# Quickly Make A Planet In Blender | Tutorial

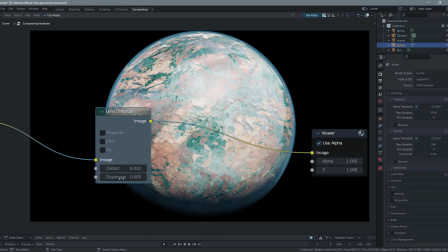957s
We're going to do a distort of 0.01, a dispersion of 0.001, and we're actually just going to play with the dispersion until we get a nice
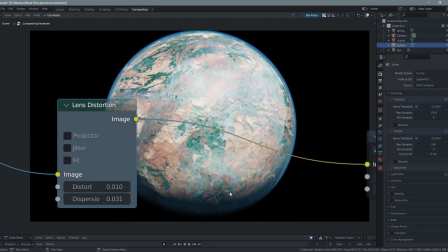971s
uneven haze around the edge to where it kind of looks like an image from a satellite instead of a render.
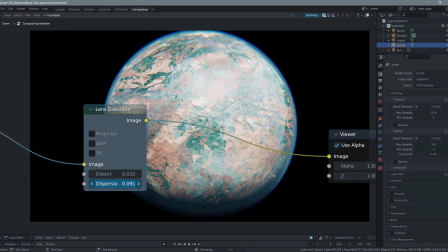979s
So play with the distortion a little bit and the dispersion till you get something that you like. You don't want to blow it out too much, but a little bit of dispersion, especially along the top of the image here, is a lot.
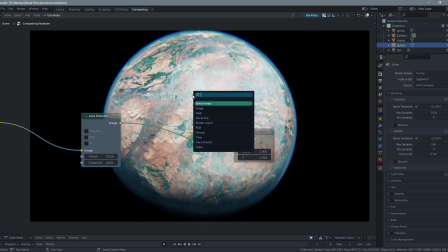991s
It makes it look a lot nicer. So lens distortion, we're going to do separate RGBA,
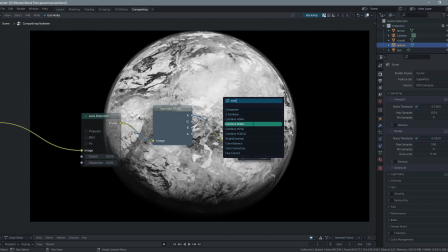1003s
combine RGBA,
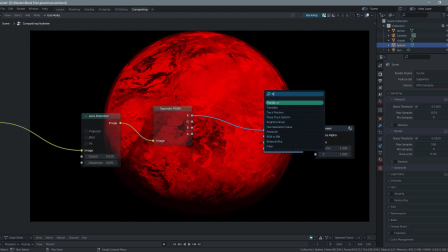1009s
and we're going to add in three transforms. So shift D, shift D. So we're going to plug the red into the image on the top,
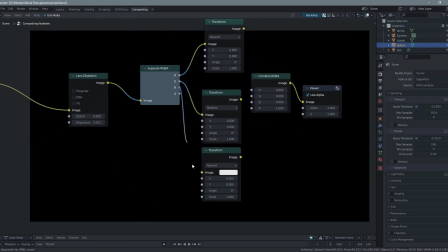1020s
green into the image, blue into image,
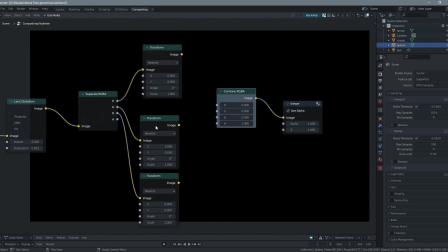1027s
and then we are going to plug in their respected things once again.
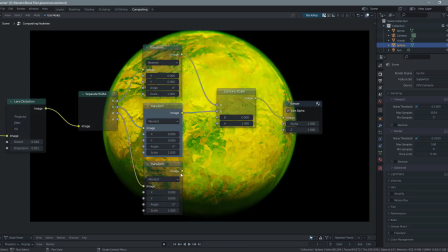1033s
So image to red, image to green, image to blue.
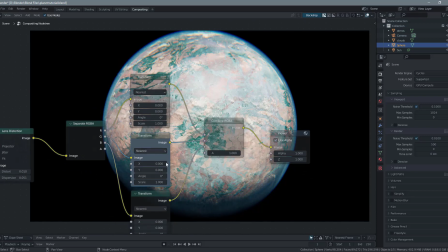1039s
And with this, we are going to get a chromatic aberration effect.
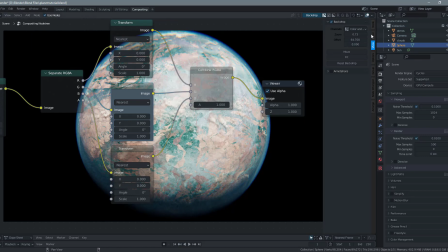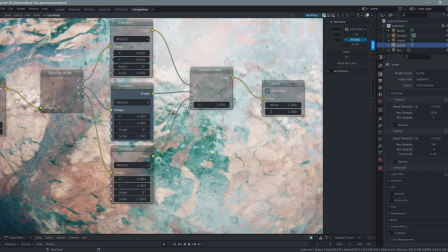1049s
So if we zoom in just a little bit on our planet and change the offset to where we can kind of see the edge here,
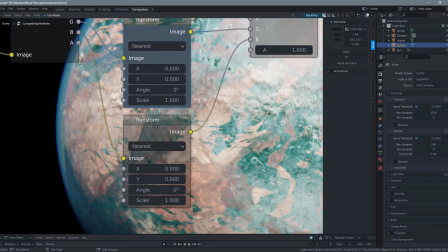1056s
if we were to drag the blue channel over slightly on the X value, sorry, we can start seeing a shift in the color on the edges here.
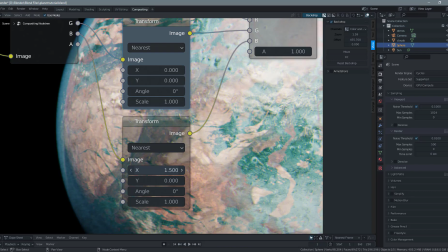1074s
So if we just do it ever so slightly, we'll have a nice chromatic aberration. So we're going to move the blue channel on the X by 2.4,
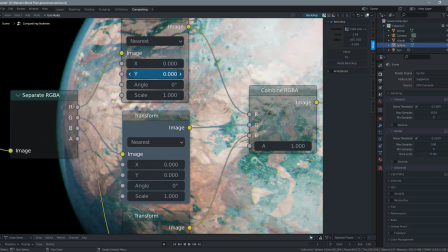1085s
and we're going to move the red channel on the Y by -2.4.
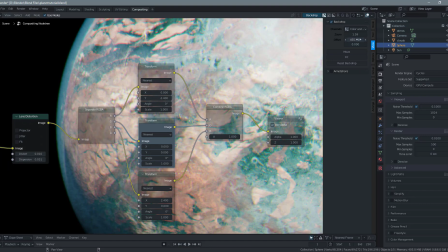1092s
So that kind of hazes up the image slightly.
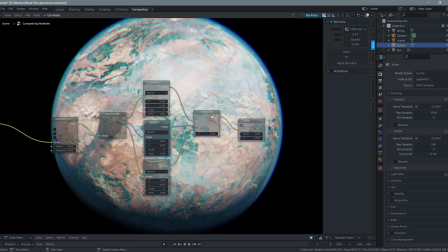1099s
Kind of gives us this blown out planet look. And once we're done and happy with it, we can go back to our composite node and just plug in the image,
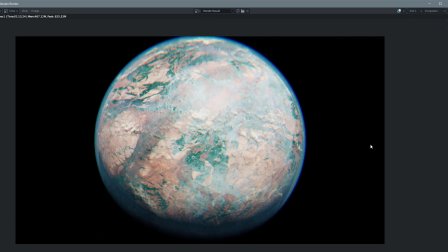1111s
let it do its computing, and see what our final image looks like. I hope this helped with creating planets. I know it's a bit rusty and a bit kind of just thrown together, but it does work and it leaves options to be explored and a lot of potential.
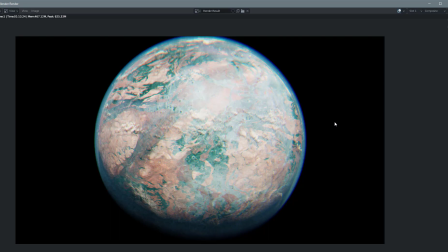1126s
So I hope this helped you guys. If you have any comments, questions, or concerns, please leave them down in the comments. And I will see you guys next time.